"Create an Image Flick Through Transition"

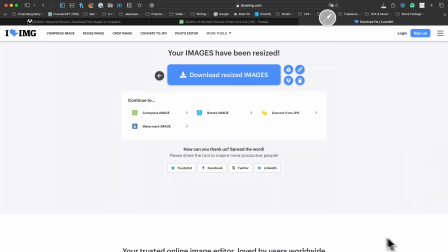It's automatically downloading a folder to my computer and now I can simply unzip the file.
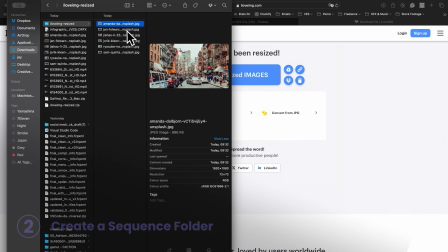And what I'm gonna do, I'm gonna rename that sequence. So I'm going to select the six different images. I'm going to right-click on it.
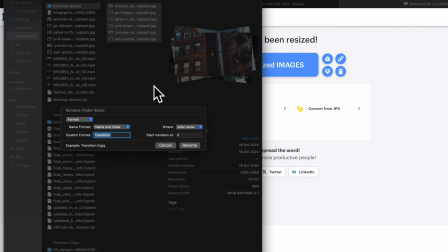We're going to select Rename. Here, I'm going to select Format.
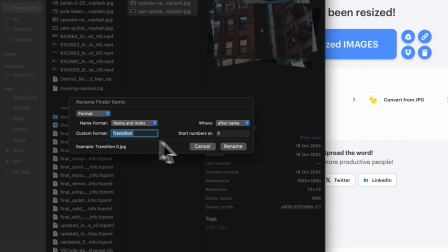And then here, we're going to rename them with a custom format, transition, and starting number from zero, rename everything.
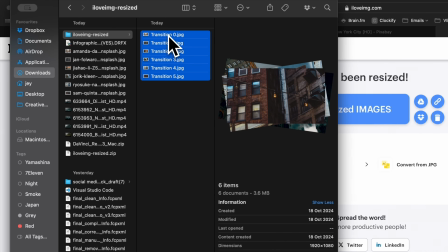And now we have each file renamed like transition to zero, one, two, three, four, five. Right now, I've done it as a group, and I really don't care about the order. But if you care about the order, you can just rename them one by one. And basically, the zero is going to be the first one being display. the one is gonna be the second one, so on and so forth.
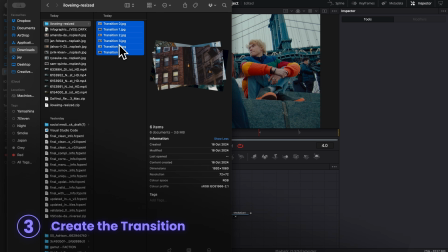Now we're going back to DaVinci Resolve, we'll select the six images and we drag them directly to our working area.
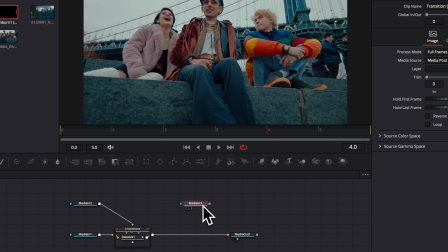As you can see now, it hasn't bring the six images, it has compiled them together and it's now a sequence of six images going just one by one. You're gonna see that by linking here the media in three, two to cross dissolve.
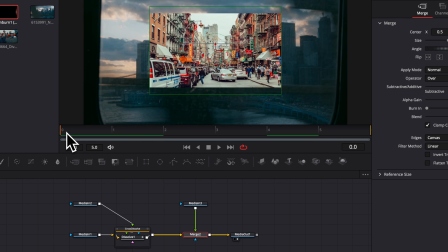Now we have the image and if we go frame by frame, as you can see at each frame,
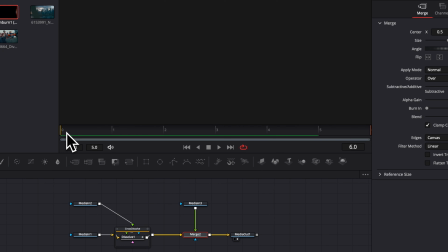the image is changing to the next one. so that's what we're going to use to create our transition but now as you see we got a resizing problem so all we're going to do is
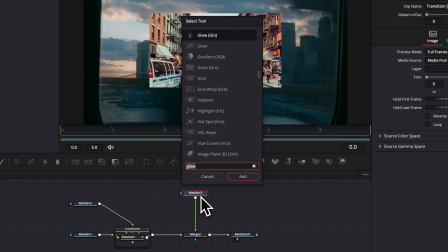here select the media in three it shifts face on our keyboard and we're going to search for the resize node just click enter and now it has
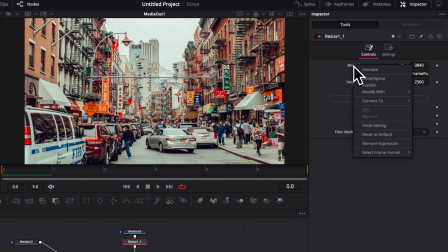been automatically resized don't pay attention here i have a custom expression on it but it doesn't matter we can just remove that expression and you it will be just the default one the only thing is that maybe you You might have auto resolution ticked here, maybe untick it and select keep frame aspect if it doesn't adapt properly.
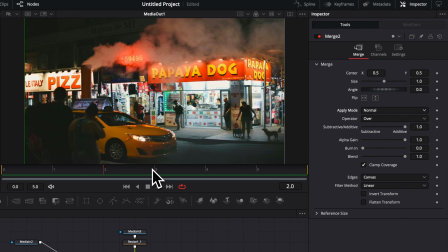Now that we have all sequence, we need to play around with the blending mode to mix both the photo and the video.
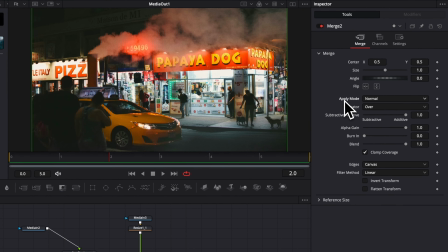To do that, we're gonna go over to the merge and then here we're gonna play around with the apply mode. Right now, by default, it's normal.
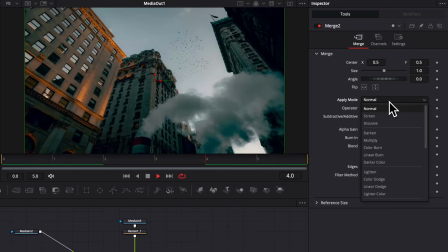As you can see, if I play it, we're just flickering through a bunch of images. But now, if I start to just switch between the different apply mode, as you can see,
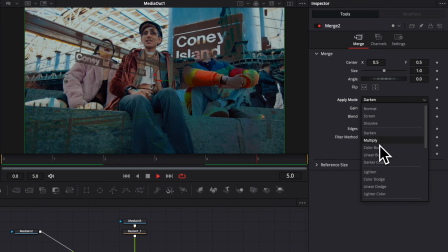we are getting a different kind of look and you can just play around with that
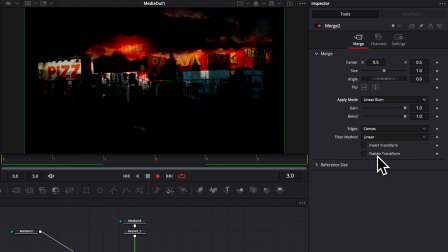apply mode to find what gonna fit your footage best and the look you are going for.
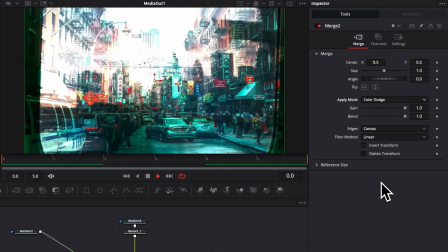Basically that's gonna affect either the color or the different luminance part of your images and footage.
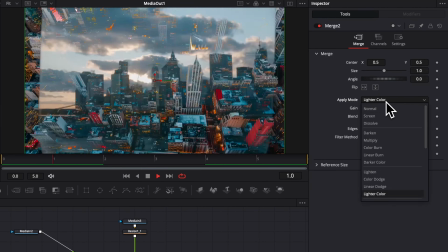So it really depends on whatever you're trying to achieve. So just play around with it.
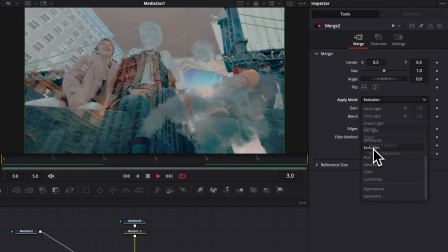I personally like to use stuff like difference and exclusion that emulates a bit of a role of film being scam.
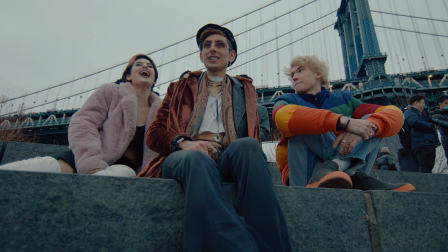So here is the first result of our transition. Now we still need to do a few things if we want to make the transition a bit more reactive and if we want to polish it up a little bit.
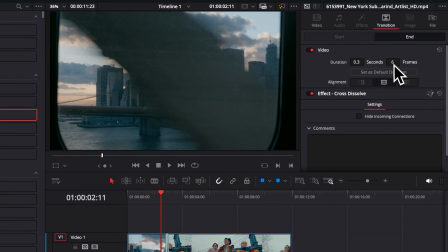So the first thing, as you might see, is that here in the edit page, if I start to extend the frame to extend the transition, it's not working.
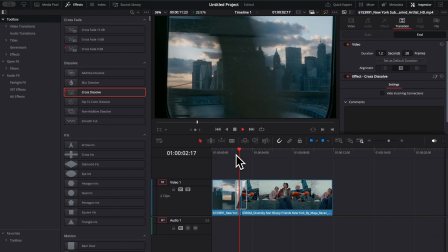We're just having our first six frame and right now nothing is happening properly.
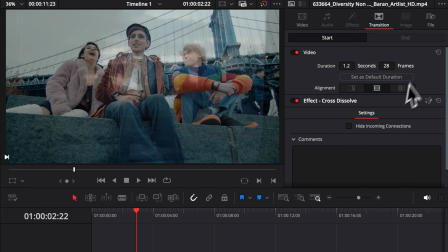So to be able to extend it properly, what I'm gonna do is here, I'm gonna make sure to extend it to the maximum.
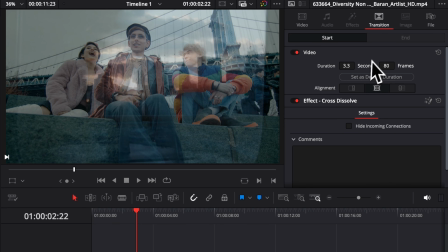So here that's gonna be about 80 frame and then we're going to go over to Fusion again.
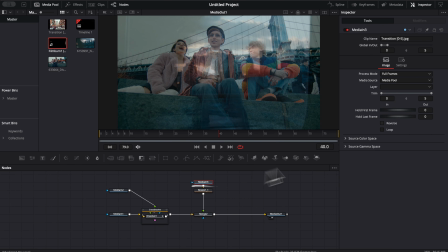We're going to select on media in three and then here I'm going to select loop.
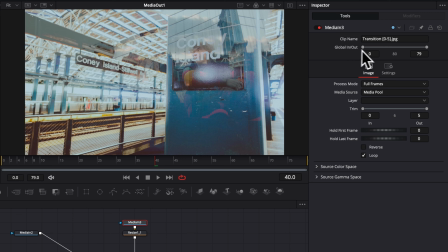And as you can see automatically here that adjusts the global in and out and that's just extending that to just like big amount.
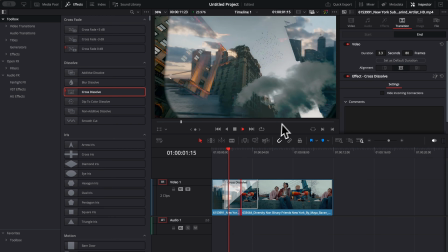And now if we go back to the edit page, as you can see, we have that flicker through going on the entire way.
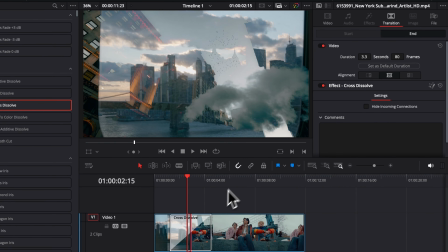However, again, I will not recommend it. I would suggest that you keep those transition short because it tends to work better. But that's, you know, if you want to have at like maybe 12 frame instead of six, that would be a good way to go about it.
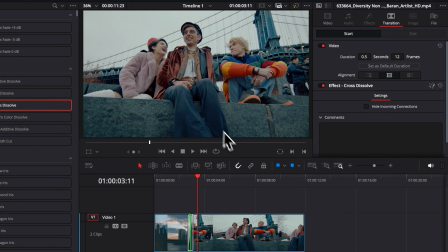As you can see right now, we don't feel too much the repetition and that works. We can see a bit longer the images and that might be a bit less erratic.
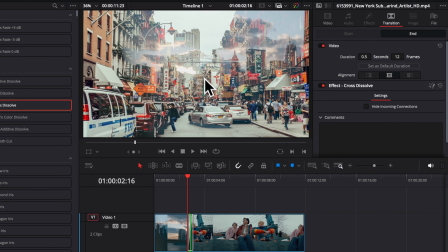For example, in the case that you want to actually expose the image slightly longer.
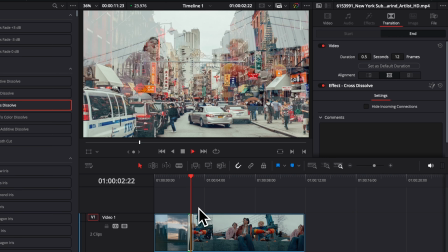The other aspect that you might want to modify is that right now we cannot really notice that much what's going on with the image.